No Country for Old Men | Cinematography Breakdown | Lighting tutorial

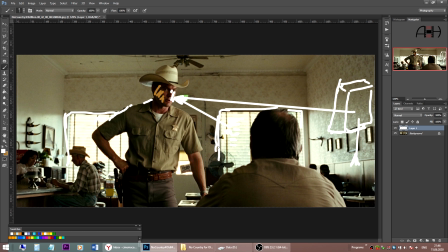12:12 So we see details outside, and these giant windows, big windows with louvers again, then this extra, then the policeman staying, and then the back of the sheriff. This is how many layers we have in this shot.
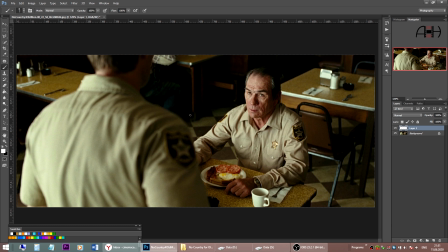12:32 Switching to over the shoulder on the sheriff, and this is a tricky shot. You gotta be very careful since we are now pointing at a person sitting in front of the light. Remember these big windows that are behind the camera now.
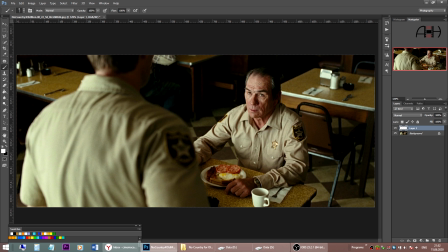12:49 And in real life, it means flat and boring. But not in the Deakins work. He again slips away from front lighting. He avoids the front lighting from the windows. He escapes the flat look. He adds a neg fill from frame right.
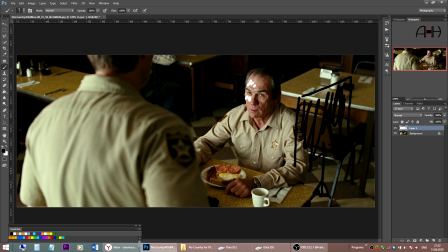13:10 It's a negative fill, black floppy. Creates some contrast from this side. Also, this guy staying in the foreground helps blocking some light on the right side,
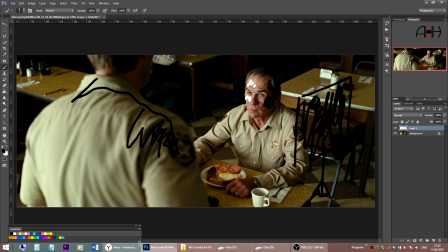13:26 so it helps for this negative fill. And here we are again, side lighting.
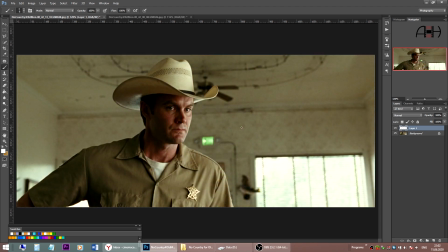13:31 What a nice shot. Let's take a look at tighter shots from this sequence. And the camera is positioned now a bit higher than it was
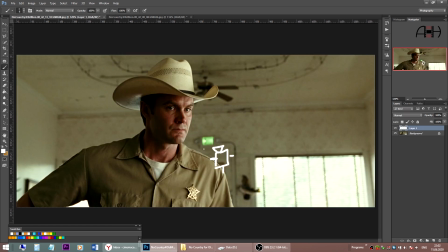13:45 during over the shoulder shot, since we don't want an extreme low angle for the tighter shots and close-ups. But at the same time, we cannot shoot at eye level, of course, so we have to find a middle ground.
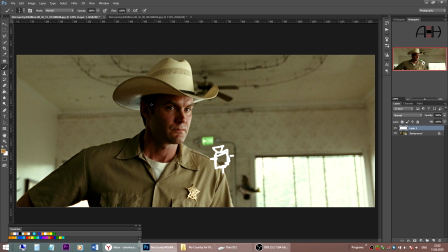14:03 As it usually happens, the fill light, the light from this, from fill side,
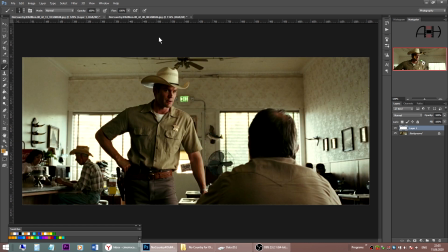14:11 for tighter shots is stronger, so we feel more. Just compare with the contrast on over the shoulder. It's the contrast is higher on over the shoulder, and here we feel a bit more.
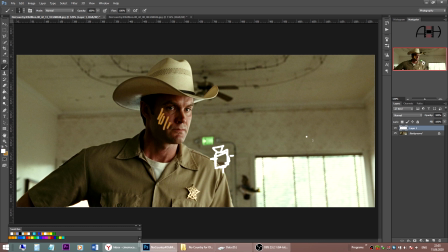14:26 But the core idea stays the same, of course. We see the key light coming from frame right, as we try to sell as if the light comes from the window.
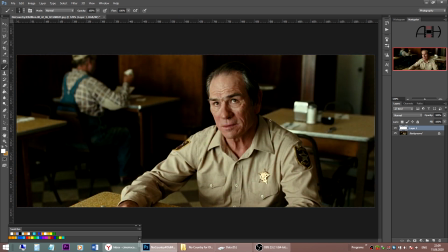14:40 And the middle shot of the sheriff. Now the camera is positioned lower than it was on over the shoulder for him, but still above his eye line. We see a lot of contrast on his face on the right side.
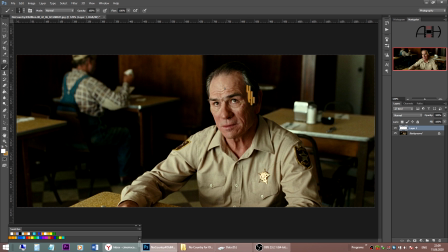14:59 And even though the light is quite fronty, I would say, there is still a noticeable difference between the key side, yeah, this is the key side, and the fill side. And here we are, two scenes and two examples of how the mastery of the great DP can transform something potentially not looking good into something really awesome visually. I hope you found this episode Sidelight for an Old Man interesting and useful. If so, give this video a like and consider subscribing. As always, I would like to hear from you. Drop your comments below. Thank you for watching, and I'll see you next time. Bye bye.